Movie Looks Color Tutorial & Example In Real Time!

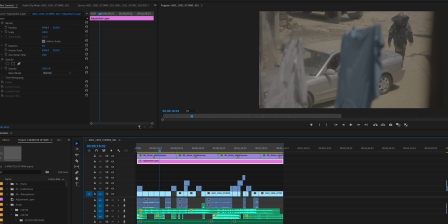[0:00]
here, and a lot of people think they can't color inside Premiere and they need like a color, program like DaVinci, and you just don't.
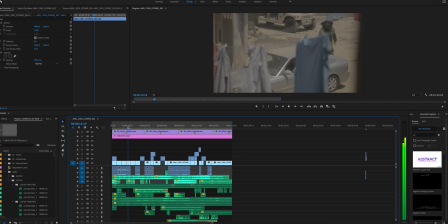[0:10]
What's up, everyone? Back for another color tutorial. This time I want to show you guys, because I'm editing a short film right now that I directed. It's this kind of war short film for the Warrior Poet Society Network, and I want to show you how our new movie looks works, because
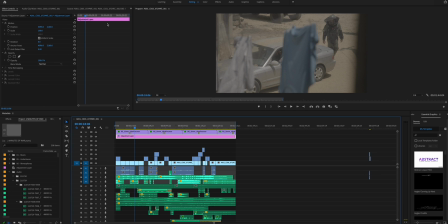[0:30]
one, this is a movie, but two, just to show you like how the Dunkirk LUT or look would apply to this, since it's a similar style, or even one of the other movie looks that is a more war-centered film.
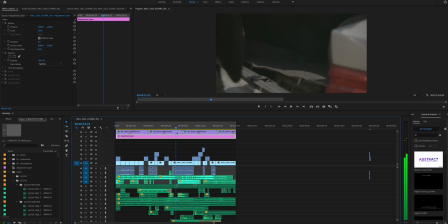[0:44]
So here's the raw footage right here from the Red Helium 8K.
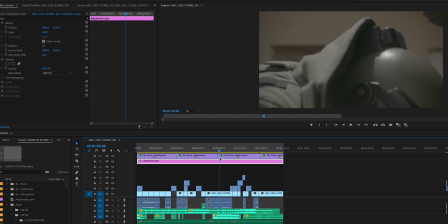[0:52]
We had a servo zoom lens on, nothing special,
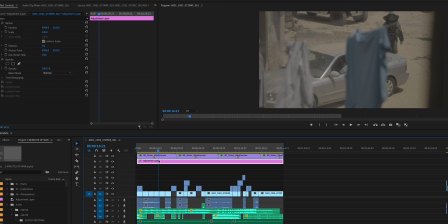[0:56]
more just no anamorphics, just 16:9 here. So I want to show you guys raw footage. So this is my color over here, and a lot of people think they can't color inside Premiere and they need like a color, program like DaVinci, and you just don't.
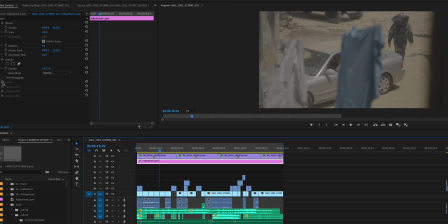[1:13]
I'm just going to show you guys really quick when I toggle on all these different things.
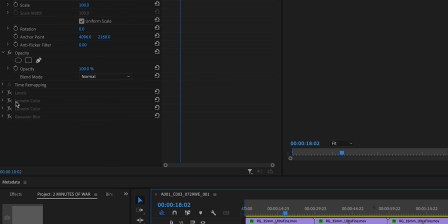[1:18]
So I have levels, lumetric color,
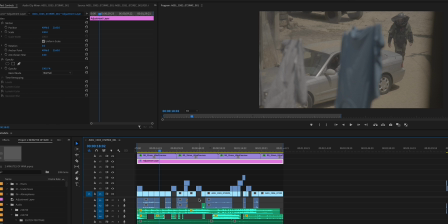[1:21]
and a Gaussian blur to soften it, because I wanted to have this film have kind of a softer film-like look, and that's why I have grain over top here on this layer. But film is naturally a little softer.
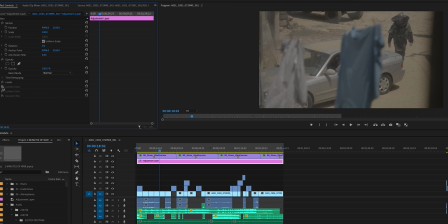[1:34]
It's not like so sharp, so that's what that is for. But toggle that on, that, and that.
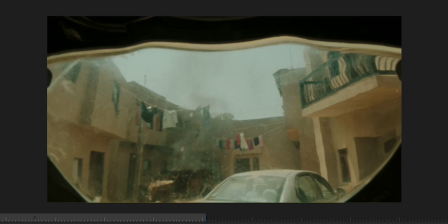[1:42]
So boom, now you can see kind of the look of the film here.
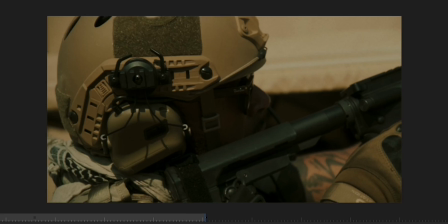[1:47]
Very reminiscent of, let's say, like The Hurt Locker, which is kind of what this short film's paying homage to a little bit.
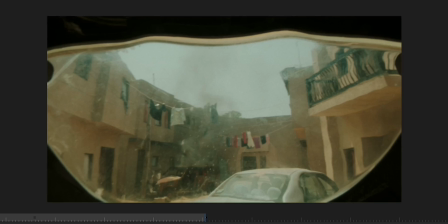[1:54]
But very clean, and this is the Dunkirk LUT. But you can see really what it's doing here.
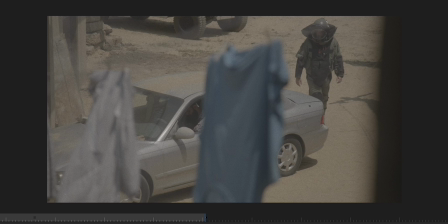[2:01]
This is the main look here. So if I come in here and I go to the creative,
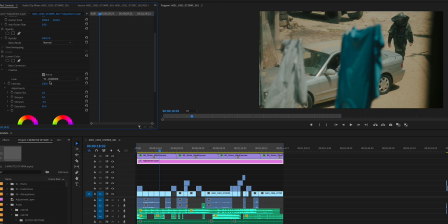[2:09]
which you always throw your looks and LUTs on the creative tab, I have our movie looks Dunkirk LUT.
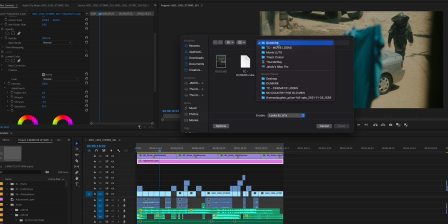[2:15]
And so if I were to come into the looks, we have all these different looks. We have Don't Breathe, Dunkirk, Her, Joker, Mad Max, The Matrix, Master, Pain and Gain, No Country for Old Men, Moonrise Kingdom, The Revenant, and Wonder Woman. So another one that could probably look good is actually No Country for Old Men, just because this has a very like desert vibe.
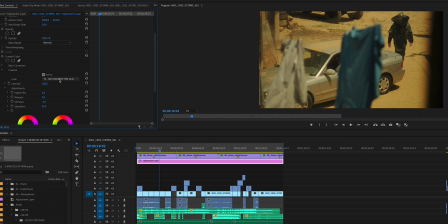[2:34]
So if I apply that would actually work really well too as a base, but I wanted it to not be as saturated and warm.
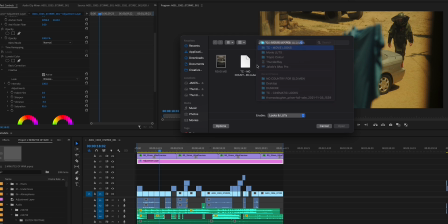[2:43]
And so I chose to go with the Dunkirk LUT as the base.
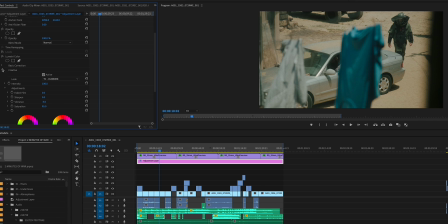[2:49]
That's much more up the alley that I wanted to give it the look I wanted to give.
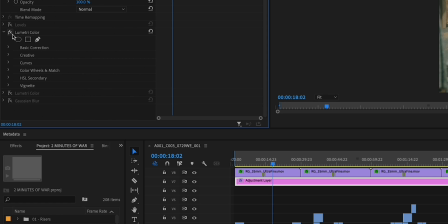[2:54]
So simply applied that look right under this Lumetri color tab in the creative. That was it there. Then from there, I always play with the levels. So I brought in the levels from the effects tab here. And then I crunched down the blacks a little bit, made the whites pop just a little bit,
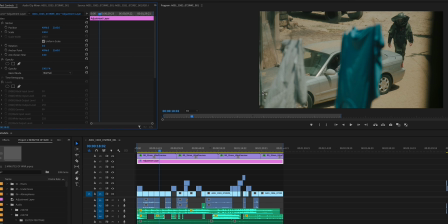[3:14]
because on film naturally the whites you don't get as much dynamic range, so the whites and the highlights tend to like bloom and pop a little bit. So did that, so you can see I crunched it down just a little bit in the shadows. The whites have a little bit more of a pop,
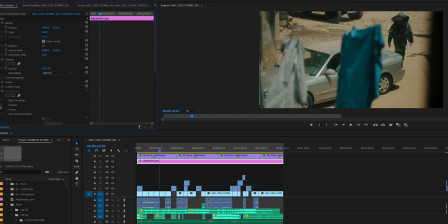[3:30]
and then I threw on another Lumetri color tab, and that's where I played with like the wheels, the color wheels, and I warmed it up a bit. Just a hair, nothing like the No Country for Old Men look that you just saw. So if I were to toggle this on and off, you can kind of see here.
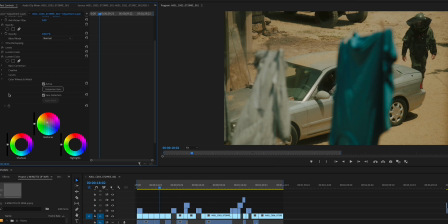[3:44]
Let me make the window a little bit bigger. So you can see there's without and there's with. So just a hint of warmness in the mid-tones here, just dragging that up.
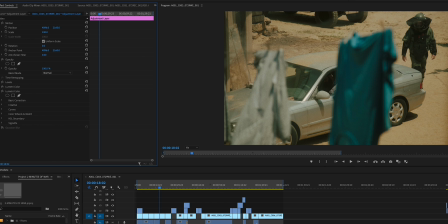[3:57]
And I might have, that's really it. That's all I really did there. I'm gonna come into this other Lumetri color tab and see if I warmed up.
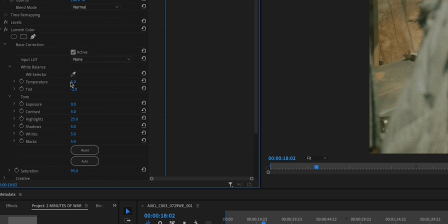[4:05]
So I did warm up the temperature by like 5 points.